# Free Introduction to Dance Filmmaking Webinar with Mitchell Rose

The beauty of photography, when you look at a wonderful photograph, it conveys a sense of the life of that moment and it makes it live forever. Oh, I feel that moment. And that's what we want our photography to do, in this case, videography. So let's take a look at a couple of our compositional options that we have. Camera. And you all have a camera. We'll talk about those in a second. I need a volunteer to be a dancer. Oh, can you do it? Okay, great. Thanks a lot, Barbie. Barbie is gonna volunteer to be our dancer today. I bought my first Barbie doll yesterday for this. I'm so excited. Okay, so let me just turn on my iPad.
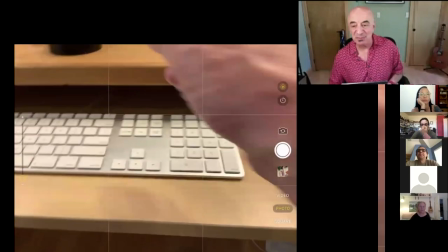Okay, so first element of composition, replacement in the frame. So, I'll talk loudly.
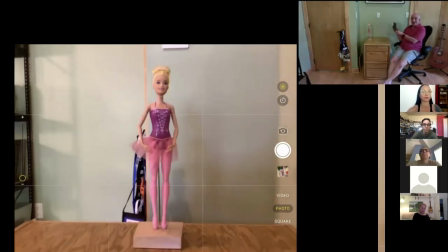Okay, there's Barbie. This is the way we tend to shoot. We put things in the center.
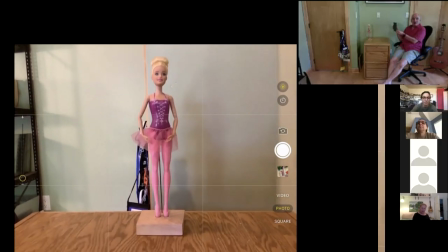And for sure, there is a power and
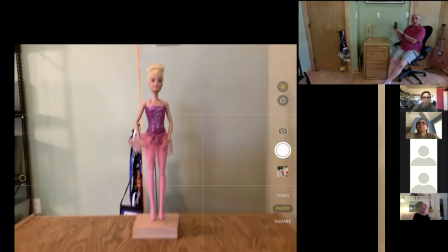to being in the center, but there's also kind of a bluntness. It's just like, duh, there it is, in the center.
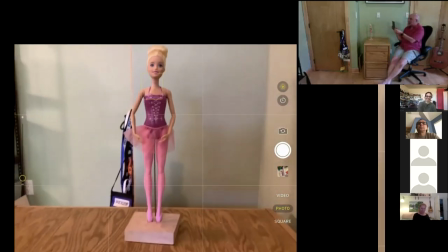There are many other options of having something be here, right?
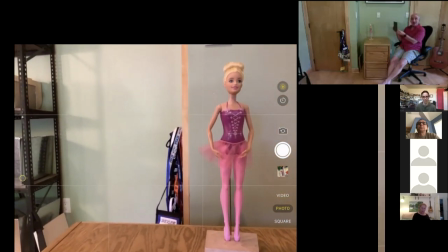I mean, there's incredible power of having somebody be over on a side.
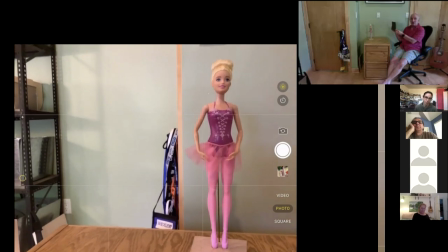There's, if you know of, I'm going to talk about it now, but the rule of thirds. So here she is at a third of the way across.
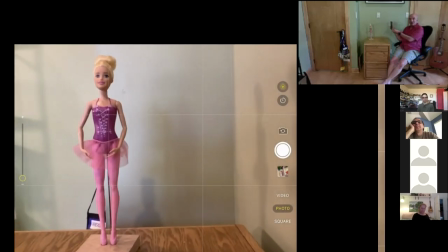And there's a beautiful sense of aesthetic balance about that also.
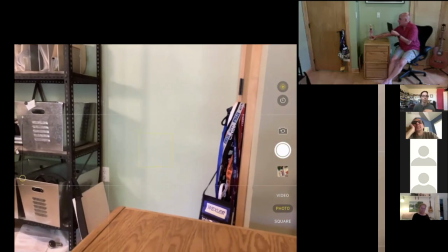If she was facing off to the side,
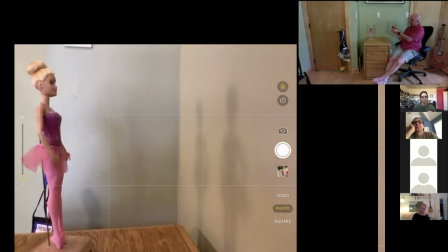so when she's over here looking into the side, there's a sense of kind of spatial harmony to that. Like there's a big open space. and she's addressing that space that feels right.
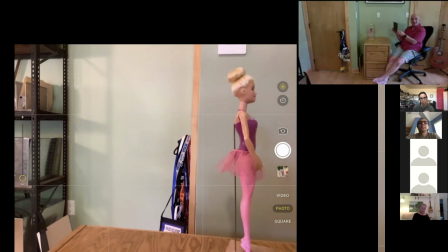If she was off facing the edge, it creates a sense of spatial tension.
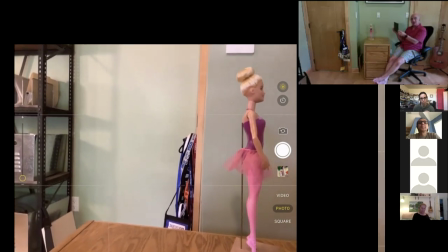Like, why is she ignoring it? Is there somebody off there that I'm not seeing? Or is she angry at something? Or is she just a person who's somehow out of balance?
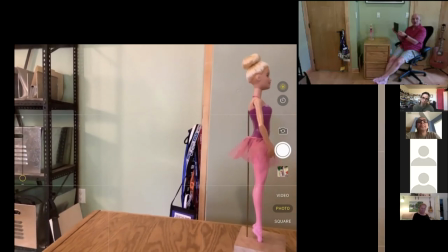Or, you know, there isn't, you know, is she psychologically out of balance, feeling separate from her environment?
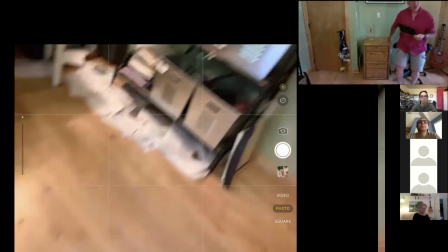Okay, the next thing would be, I might as well just bring my notes over here.
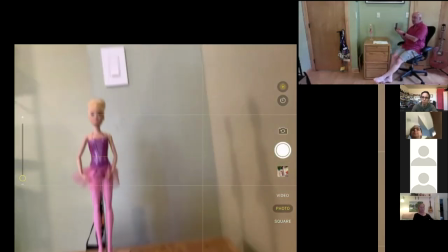Would be also to talk about size. So generally people will shoot their
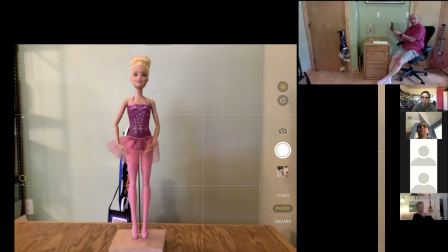most of their dance films in what's called a long shot, which is here.
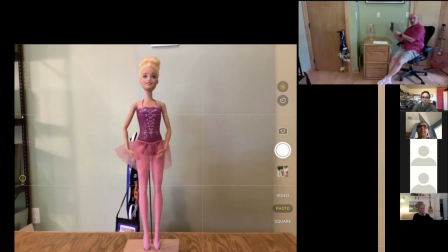The dancer occupies the full size of it. There are many more options to that.
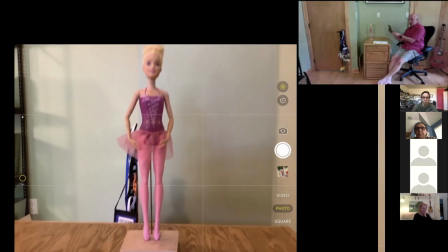So let me come back to this camera over here. Okay, there's some choreography here in which, like, the person does a movement like this where they're circling their shoulder. Okay, now I come over to here and I do the same thing. There's so much more movement when I'm close, right? Like, what is the point of having the lower half of my body, which isn't doing anything in the shot, when all the action is over here? Move in and just have that kinetic swirl of action happen. Let's say in a piece of choreography, you'll have something like this. A flexed foot, and then there'll be some like other action happening here. Most choreographers, when they make a film, will want to stay back and they'll say, but you can't miss the flexed foot. Why? I don't care about the flexed foot. The flexed foot doesn't matter. You know, the action is happening here. I want to be able to like look into their eyes and see what's happening inside them. Like, let go of showing the whole body, right? Give people a kinetic experience. Give people a human personal experience.
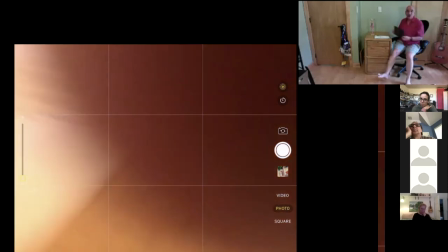You don't have to try to do that by showing the whole body, which will be less human, will be less personal, right?
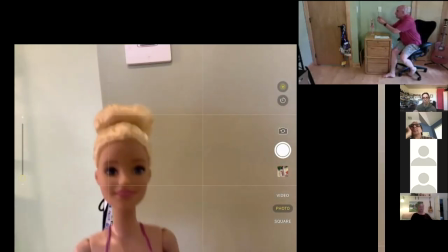So detach. I mean, look at her. What a wonderful person.
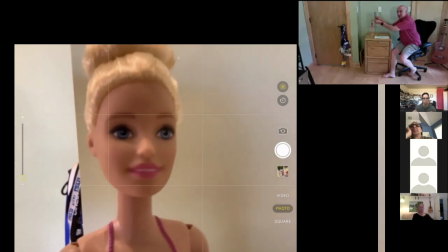Isn't it great just to be able to come in and see the beauty that is Barbie as opposed to being here?
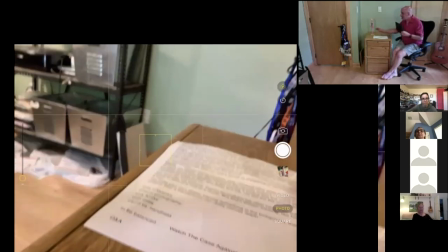She looks nice enough. Okay, now the next thing also would be to talk about angles.
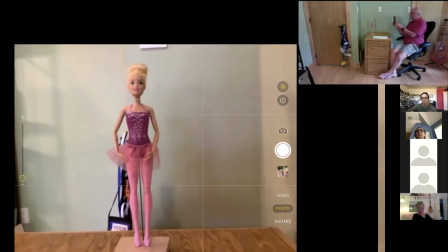frontal, again, has a bluntness to it.
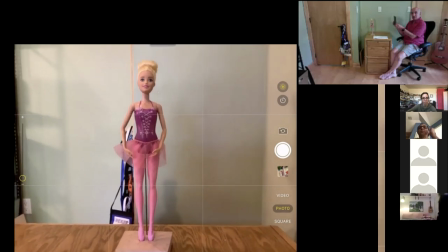And this is the way most people will shoot because they'll have that theater thinking of like, you know,
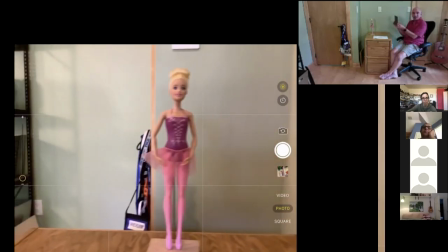this is the way a stage is. You know, the screen becomes a stage.
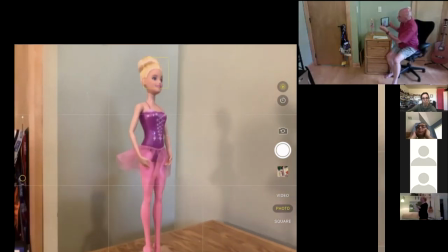But shooting in a profile really
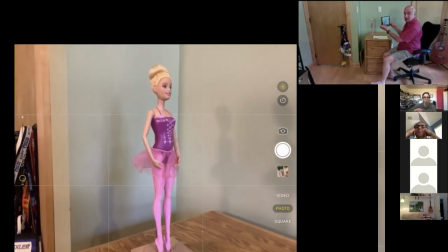connects the person into space for me.
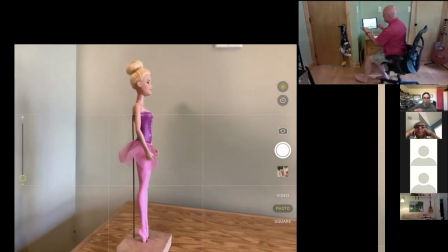And all of these things are going to have different emotional feelings as we go around.
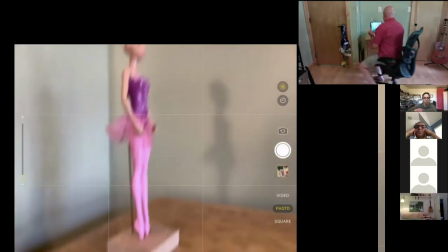Okay? Also, height.
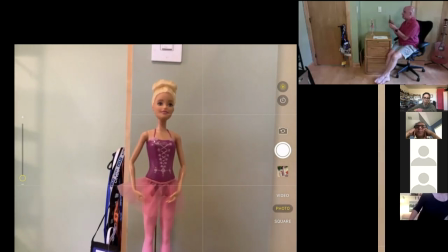So like, here she is, and people tend to shoot at eye height because that's the way they are. You know, their camera is here. And it's the easy way to shoot is just to like shoot at eye height.
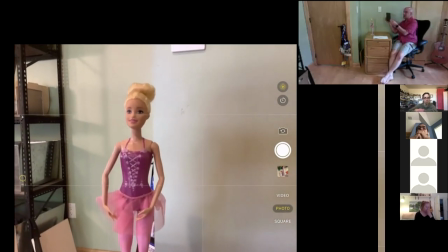Let me come over to here. And I'm at eye height. I'm gonna drop the camera 2 inches and see what happens.
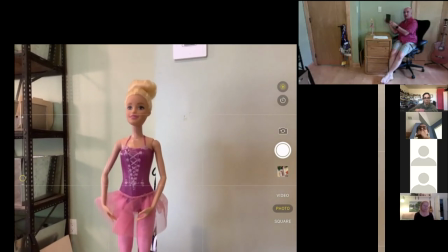I lowered the camera 2 inches and all of a sudden she has more of an aspirational feeling.
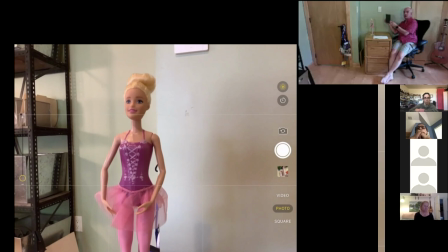She is like looking up to a glorious future, right?
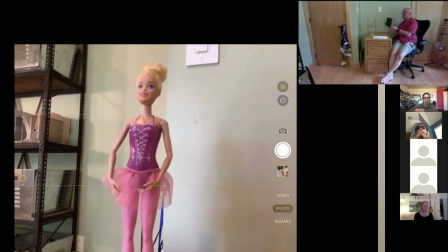And even the lower we get, when we get down to like eye level,
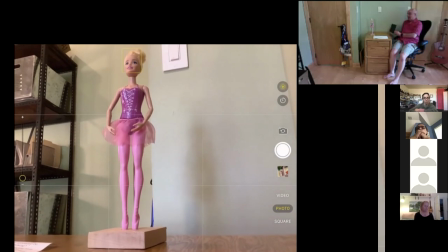it's like, she really has great plans for the future, right? Also, when you shoot a dancer from a low angle like this, when they jump, they look like they're jumping 5 feet in the air.
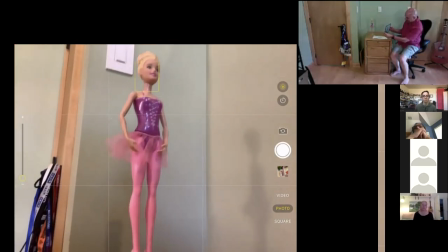Conversely, when you shoot high,
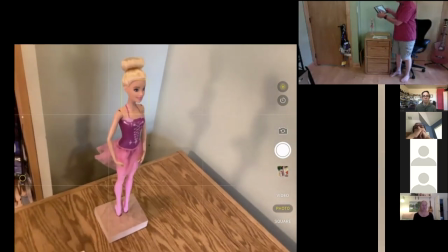it begins to have that kind of like objective point of view of like it's God's POV,
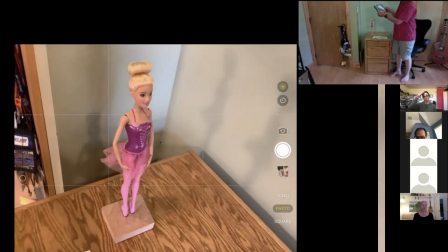looking down on the puny mortals and their foolish endeavors, right?
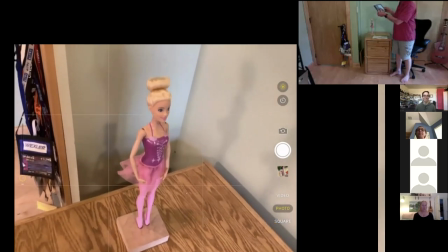It's the security camera kind of point of view.
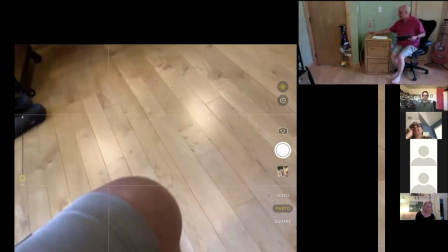Another fantastic tool to keep in mind compositionally is depth.
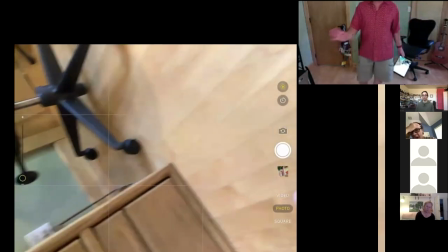So again, trying to fight, and I'm making you nauseous here, sorry. Trying to shoot, fight the flatness of the screen we want to kind of create a sense of depth. I mean, you know, this Z-axis here is a fantastic thing. Like, look how fantastic that is, because it feels like life. And I mean, it feels like I'm in a 360 degree world, you know, when you do this, as opposed to, you know, it's Zoom time. And so I'm going to perform, and I'm going to go to the middle of my living room and just like dance around a little bit. Right. So, I mean, there's no sense of depth.
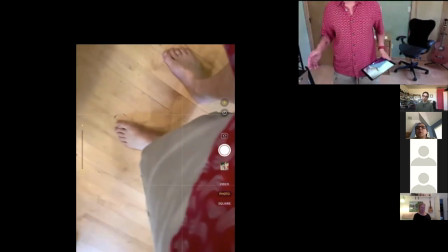You're just basically saying, we're on a proscenium stage now, which is 5 feet wide, right?
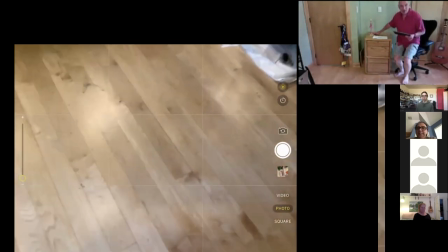But if you can put something in the foreground, like, let me take this spray bottle here.
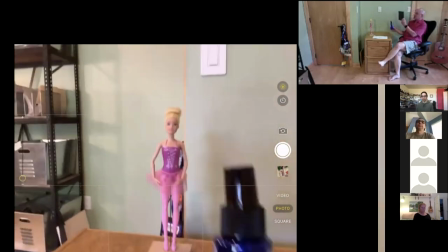Here's Barbie, and I just put something in the foreground here, and now there's like a sense of depth, right?
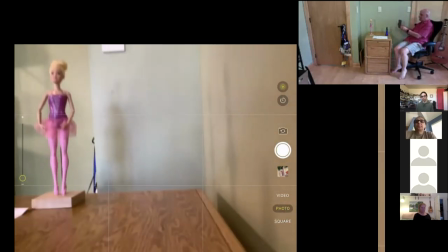Even like, let's say that my camera is tracking this way. So she's dancing, we go by a bush, and over here,
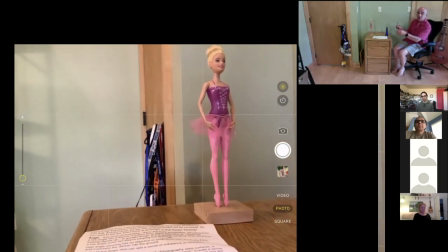and we really have a sense of her in the world, that there's a three-dimensional sense about the whole thing.
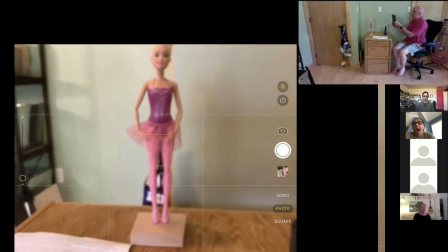You know what I mean? As opposed to just like flat world, and there she is, like up on the stage, 100 feet away. Anything you can do to create a sense of depth will really enrich your film.
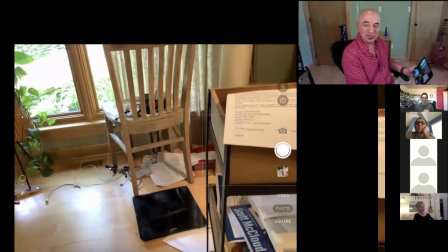I always encourage my students to use manual controls as much as possible.
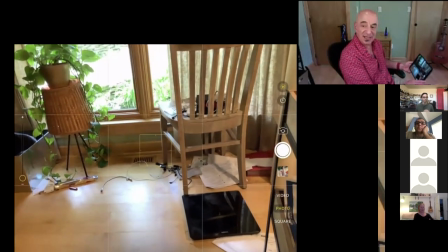And you actually can do that on an iPhone.